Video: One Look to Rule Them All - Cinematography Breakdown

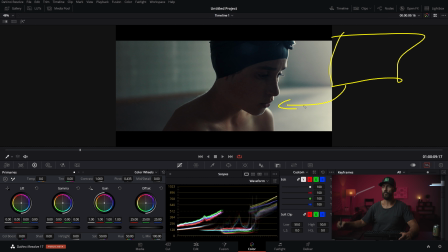You can just reach out your hand and slightly adjust it, or you can go over to the sky panel and dim it down yourself because it's right behind the diffusion, right? You can do all those things. Here, it's the exact
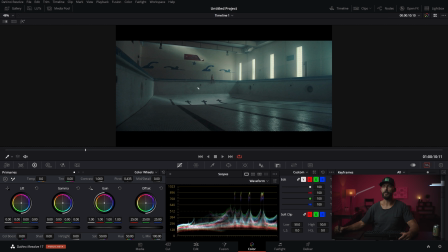same theory that you have to do it's just that you have to plan way in advance so instead of having your sky panel you're going to have your four m90s out there right it's going to be like well should we put them all on stands or should we put them all on a truss those are the types of decisions then you have to start making it's like what's going to save us more time putting all
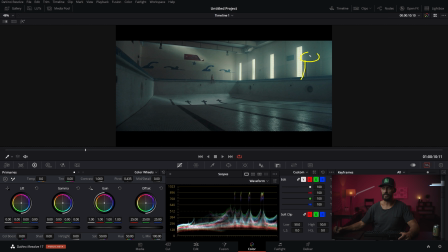one big truss and raising it and lowering as we like it or we do individual stands how long do they need to bump in how much gear is this going to be where is the power coming from all of those things it but you have team members there. If you're going to do this big wide in a commercial world and you're going to have four M90s out there or four 18Ks, you're going to get people to know what they're doing, too.
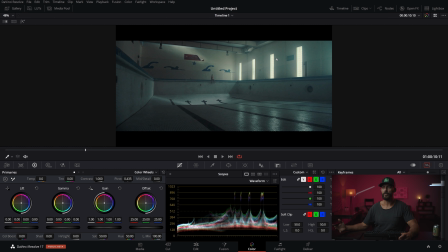So you still have to answer the same questions, which is, what do we want the thing to look like in the end? That's really all it comes down to.
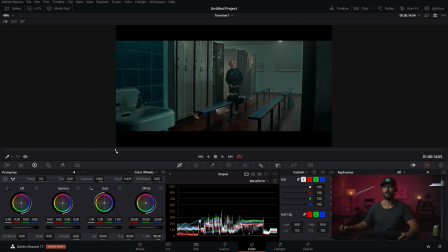And here is a perfect example of that. Another great example is in here with our gal in the, I mean, it's all beautiful cinematography here.
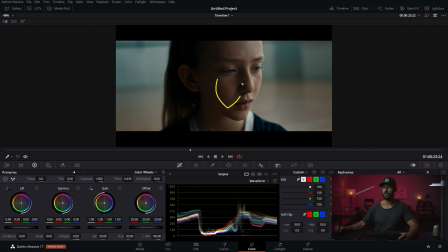But this shot, I mean, this is my kind of cinematography. If my stuff looked like this and matched with the wide like that, and this is what you want, right?
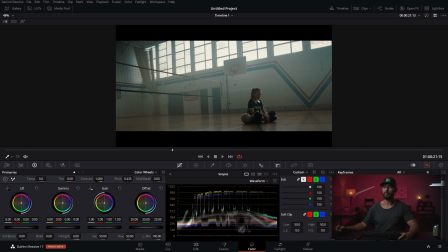That little, yeah, there is a fire inside of the gymnasium. That's why she's probably the only one in here.
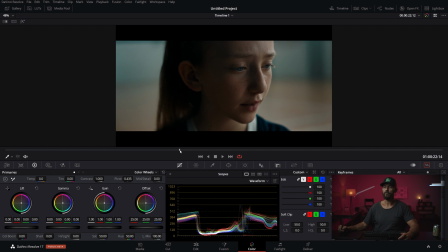She should escape unless she's the one that started it. But man, the density, right? This is what we're looking at. The openness of the shadows right in here. The density relative to the key light. You can see it's just coming over, right? We've got multiple shadows. That's Okay, there's some light coming from over here and then there's that little wrappiness that comes around this way.
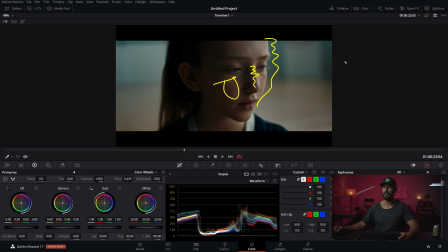You can see just a slightly harsher edge that is there. But this is perfect. Again, into the room back there, so you get that V line even though it's out of focus. The angle on the face, okay, that's your own personal style.
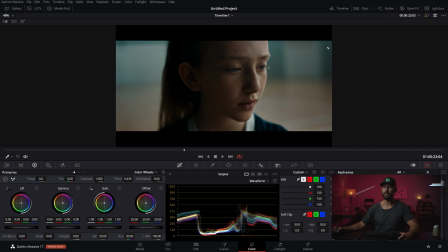I probably, you know, I'm not a big fan of looking down at people. I'd rather look flat on or slightly up at them. That's just, again, personal preference. But man, the lighting here. the key, which is this side, and a little bit of this,
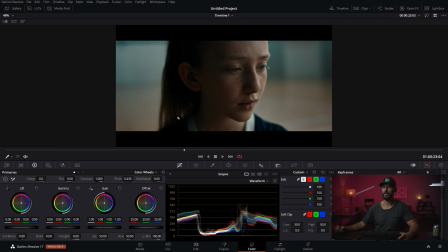relative to the background, and the color of the background versus her skin, and then the density of the neg. This is the balance that when I'm talking about, when I'm thinking in my head, okay, we're going to come around and we're going to do just a close-up of this person's face.
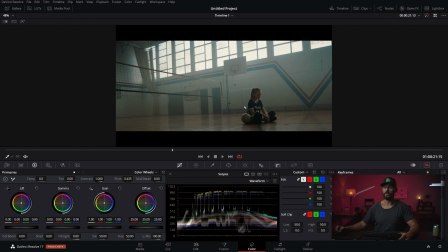This is what I'm thinking. Like this, we nailed it. We go from here, which is why, you know, again, we set up for the close-up because in the wide, we're on the shadow side. We're lighting from over here with this light that you can't see because we parked it out there, but we're selling it as another window, right?
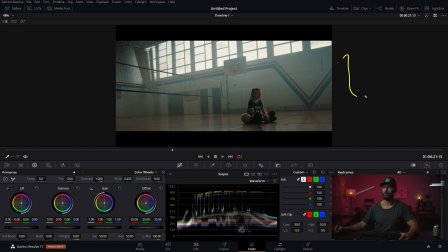We're trying to match the level that is coming in here. We just want to match it with whatever our 12-by is giving us. We want to keep all the shine off the ground and just shine it right at this lady. And we use it with a grid. We do a little grip forest over there, and we just get a tiny edge. Now, it would be much more complicated to do this shot if she was over here, right? Because now the light, instead of coming from here to here, which is, let's say, 10 feet,
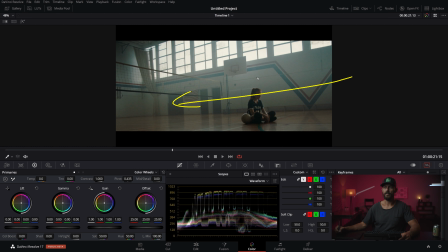it's got to go all the way over there, which is 20 feet. that's harder to do because the thing's going to start to spill and go everywhere. But in this situation, what you would do is you balance, come into the room, set up the camera, and you set to the room tone that you want because the room tone, all of this stuff back here,
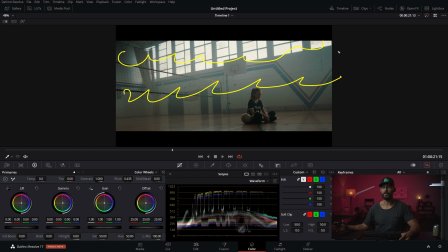is really, really hard to set. You're going to need, if you want to change any of this, it's going to be really hard to do. So you might as well set it to what you want on the camera and then affect your key, then adjust your key to that level because it's the easier fix. Okay? Same with like the diffusion on here. Man, you don't want to put all that diffusion up.
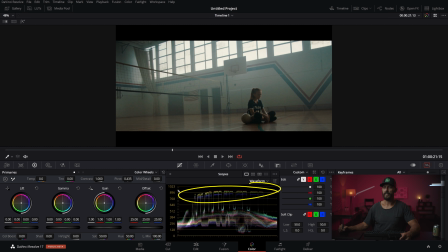You want that thing already in place at the location. You look at the scopes, again, really, really down. I mean, this is just basically a white window. Haze, the reflection of the floor, and then all these little things, like these little edges on there, little edge on the top of her head.
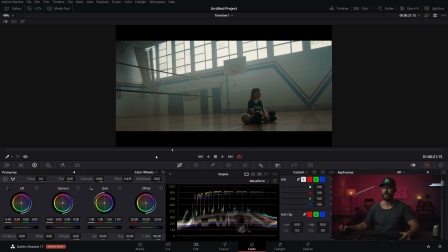We don't have much wrap here because we're further away, right? But as we come in, just make it perfect.
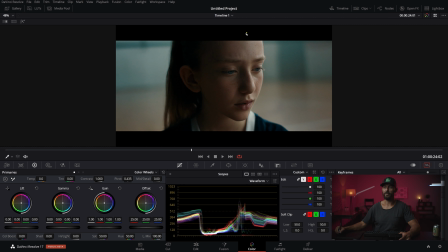And that is, I mean, that is perfect. This is a beautiful-looking image, just really, really well done.
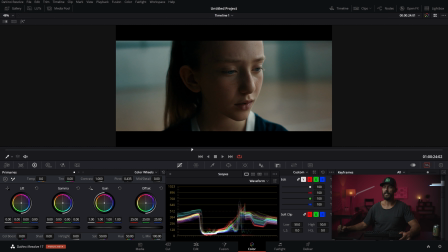So, when I'm thinking close-ups and density, in my mind, I'm thinking this level of contrast, thinking this level of wrap, and you can see it here, too, right?
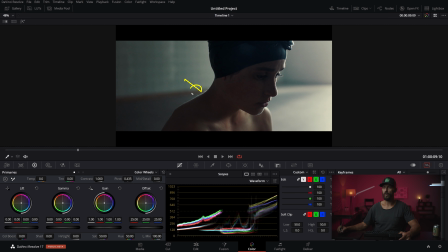And this is just less wrap, right? This is more, we're pushing more level back here onto them, but this is no wrap. This is edge. So, now, if you want something to be a little bit darker and not quite as pretty, you go a little bit more edginess. you want it to be a little bit more flattering while still being moody,
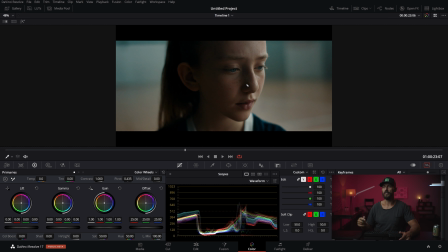you go a little bit, tiny bit more wrap, and those little one-degree differences will... you'll really start to see improvements in the kind of mood that you're going for. So, if you're looking for... And this is something that you can practice. I mean, you can do this on yourself really, really easily, right?
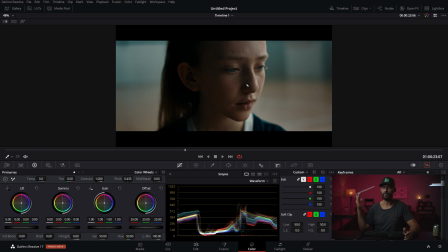A close-up like this, you just go around, you fix the focus while you're sitting in your chair, you move the neg further away, you use window light, maybe you use a little LED panel that you've got something.
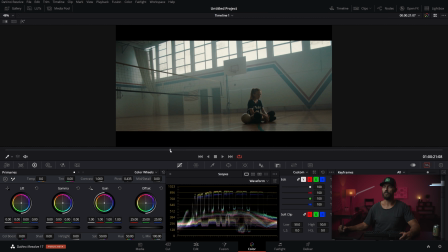If you can do this shot, you take the same principles to do this shot. You just make it bigger and you need more of a team to do it. So that's a look at some really good looking cinematography stuff that you can do all by yourself and say, OK, now that I've got this thing, I know. And you can take your light meter and you can measure the ratios and you go, yep, I got it. I don't have to think about that again.
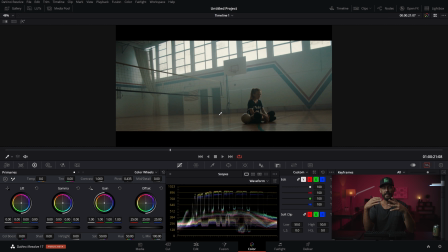I know if I want that look, these are the ratios that I have to get. If I can't get, if I don't have those ratios for some reason, it can only be a couple of things. It can only be room tone. It can only be what you can't control. neg and key, or backlight, right?
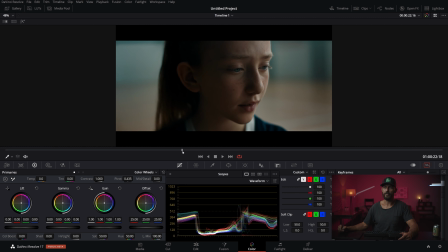Like what backlight level do we want? Do we want half a stop over? Do we want no edge light like this? How far do we want down these shadows? Well, if you like this look, you know that this is two and a half stops under, or probably three, three under, right? Three under whatever this is. So now you've got your ratios. What do we want this side to be? Well, maybe we want this side to be one and a half down, right?
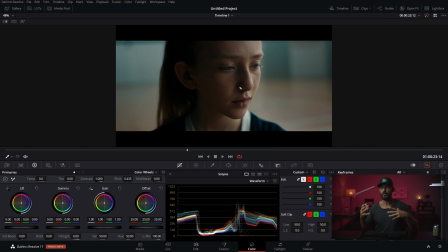Just come up with these formulas and you can easily do it. Then you don't have to worry about it. It just gives you, it's like having storyboards on set. it just gives you something to go off of. I know, I know I want to get this. Well, you might not want to get that formula exactly, but if you get things moving and in the ballpark, it gives you more freedom to play on the day. So hopefully it helps. If you like this kind of content, you want to see this style of breakdown with feature films, we do it each and every week over on Patreon. The supporters of the channel are awesome and that's the content that they get for supporting the show. So if you're interested, check it out in the link down below. I appreciate it and we will see you in the next one. Goodbye.